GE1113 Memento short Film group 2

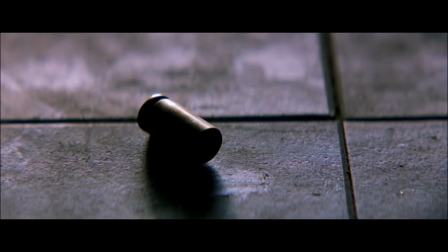0:01 Hello, we're Group 2, and today we're going to present the movie Memento, focusing on the storyline, editing, and location map part.
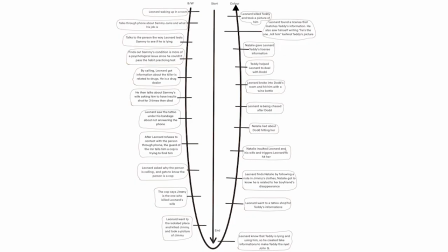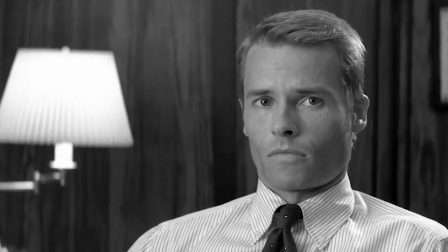0:17 Leonard Shelby is an insurance investigator with a wife who has diabetes.
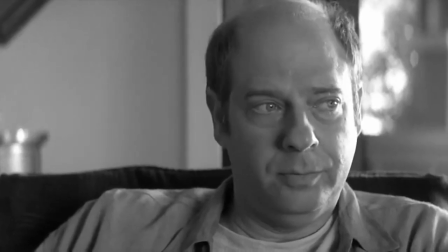0:21 He exposed a man named Sammy Jenkins who tried to lie about having a condition called anterograde dementia.
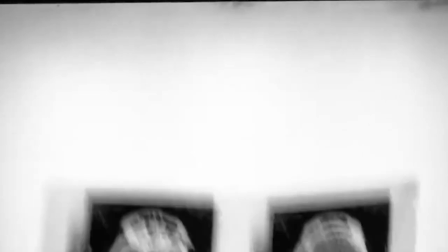0:27 Later, Leonard mixes up his story and thinks Sammy is the one who has a diabetic wife.
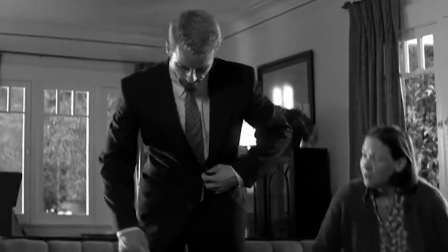0:35 Leonard and his wife got attacked by one day, and only Leonard survived with anterograde dementia.
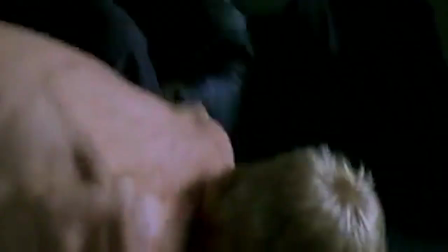0:42 But Leonard is able to remember the name of escape killer, who is John G.
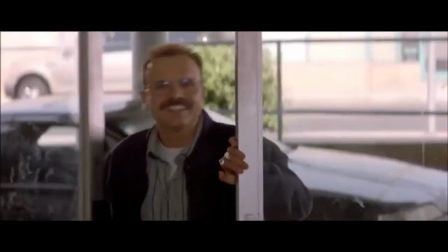0:48 An undercover named Teddy helped Leonard to kill the murderer,
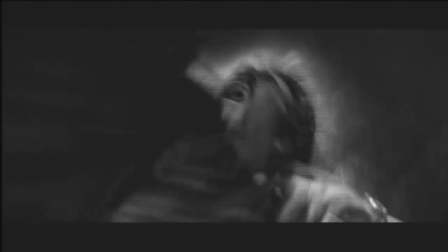0:54 but later uses his condition to get rid of a drug dealer named Jimmy Grants.
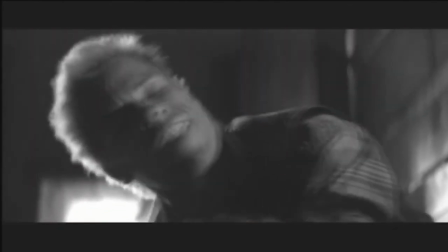0:59 After killing Jimmy, Leonard realized Jimmy is not the right person since he spoke Sammy's name out when he's half dead.
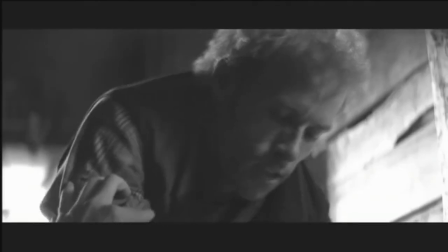1:08 He then finds out that Teddy is using and lying to him.
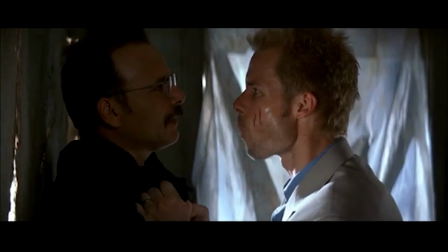1:12 He exchanged properties with Jimmy and jots down Teddy's information to fake himself,
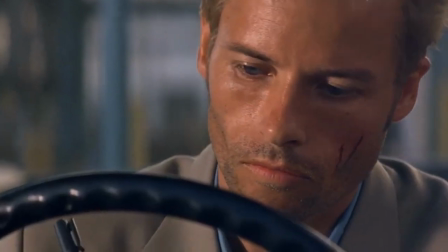1:18 thinking that Teddy is John G. You're John G. So you can be my John G.
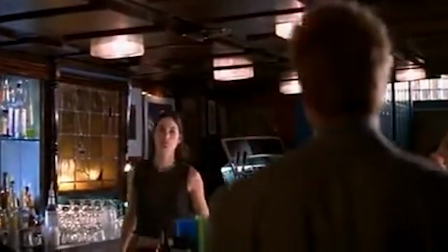1:30 Leonard finds Natalie with notes from Jimmy's clothes afterwards.
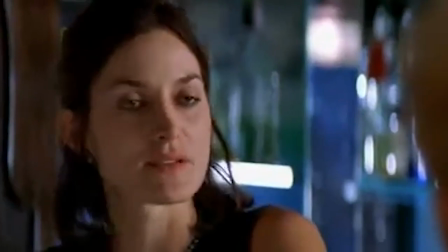1:35 Natalie recognized Leonard in Jimmy's clothes and knows he is related to her boyfriend Jimmy's disappearance.
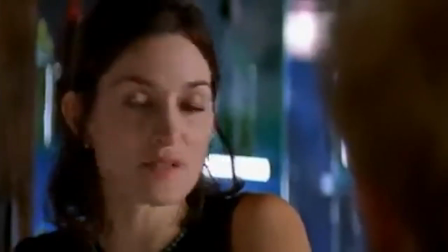1:42 She then uses Leonard to get rid of Jimmy's associate, Dodd.
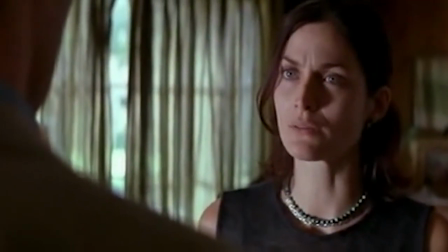1:47 What then? Love? What would you kill for? Kill for your wife, wouldn't you?
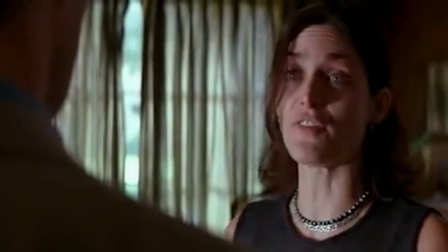1:52 That's different. Not to me. I wasn't fucking married to her. Hey, don't talk about my wife.
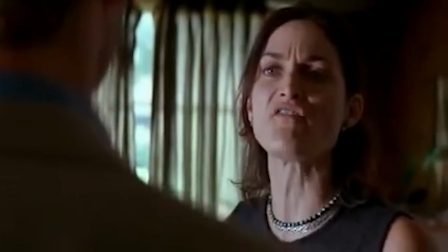1:57 I can talk about whoever the fuck I want. Fucking idiot. Take it easy. This has nothing to do with me.
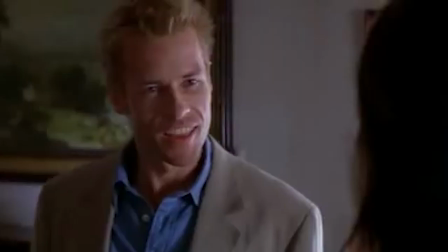2:02 Well, maybe it does. How the fuck would you know? You don't know a fucking thing.
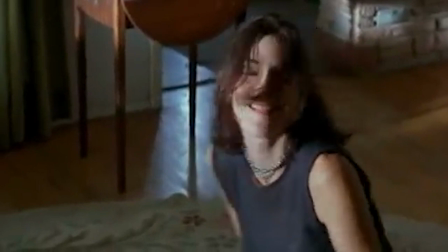2:11 And gave Leonard Teddy's license plate.
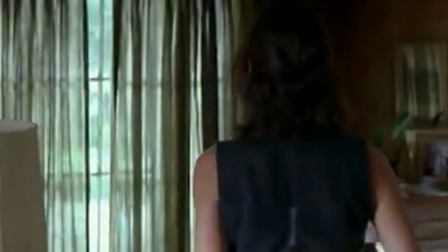2:16 Leonard matched the pieces of information on his body and later killed Teddy in the same place he killed Jimmy.
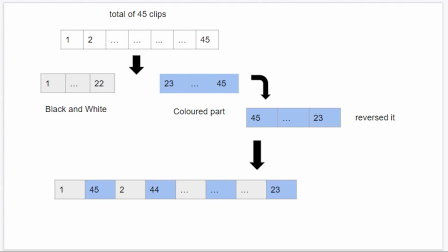2:24 The narration line is definitely chaotic. The movie was cut into two from the middle, then further separated into total 45 clips. The first to 22nd clips are black and white, and the 23rd to 45th are colored clips.
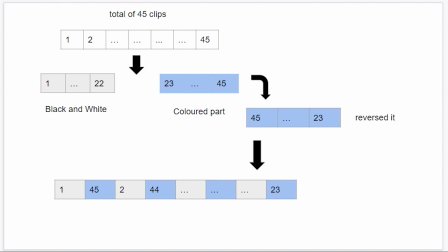2:40 The colored part is then rearranged in reverse order. The two different clips were later scrambled together, starting with a black and white.
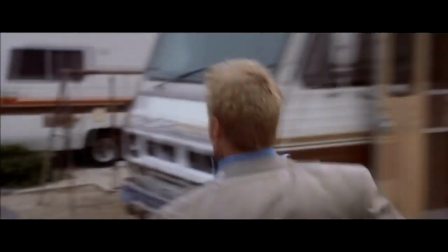2:49 The colorful is now reversed part narrated by his thoughts. Leonard is always awake with no memories.
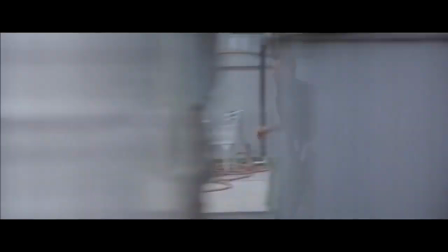2:55 He is starting a new memory in every colorful clip.
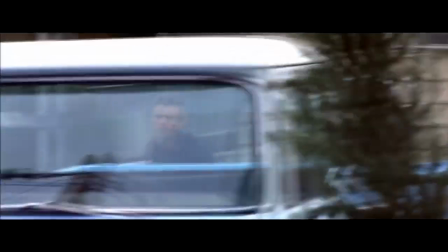2:59 The most frequent narration is Leonard asking himself where he is, then catching up the situation.
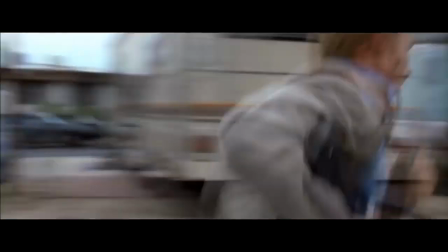3:06 Audiences will think this is a time and reality. Comes into it is that in really trying to put the audience into Leonard's mindset,
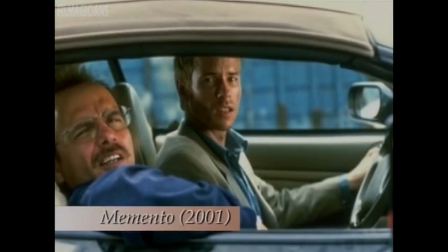3:16 you sort of enter into his confusion as to the sequence of events and also as to the overall time period that the film is taking place in.
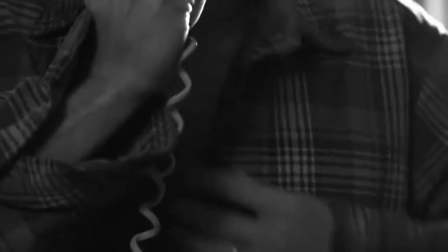3:25 The black and white part is now the chronological part narrated by Leonard talking through the phone.
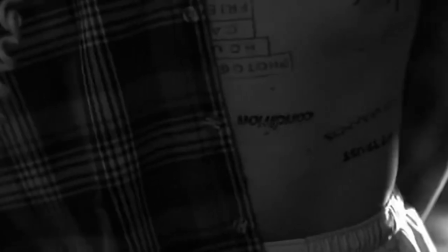3:31 The clip is mainly Leonard talking about Sammy Jenkins' story to a person who is never revealed as John Gamble.
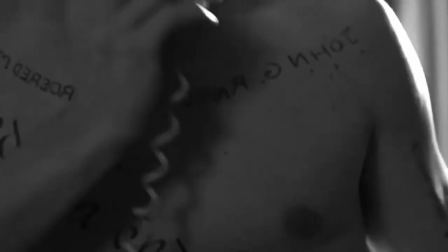3:40 This makes audience think the clip is old.
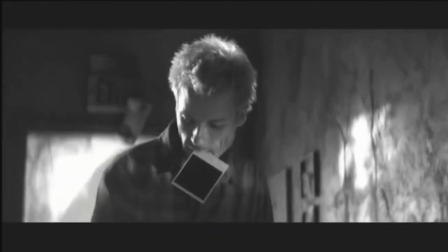3:43 Black and white clips and the color clips were then merged together when Leonard killed Jimmy and took a picture.
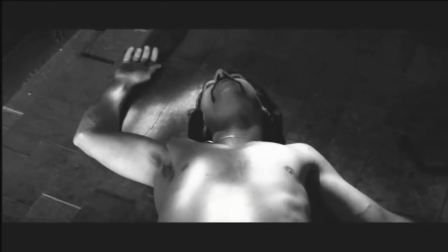3:50 When he's flicking the photo, it turns from black and white to a colorful scene.
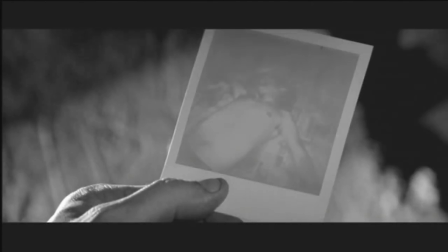3:56 This hints the intersection of memory flashback with reality.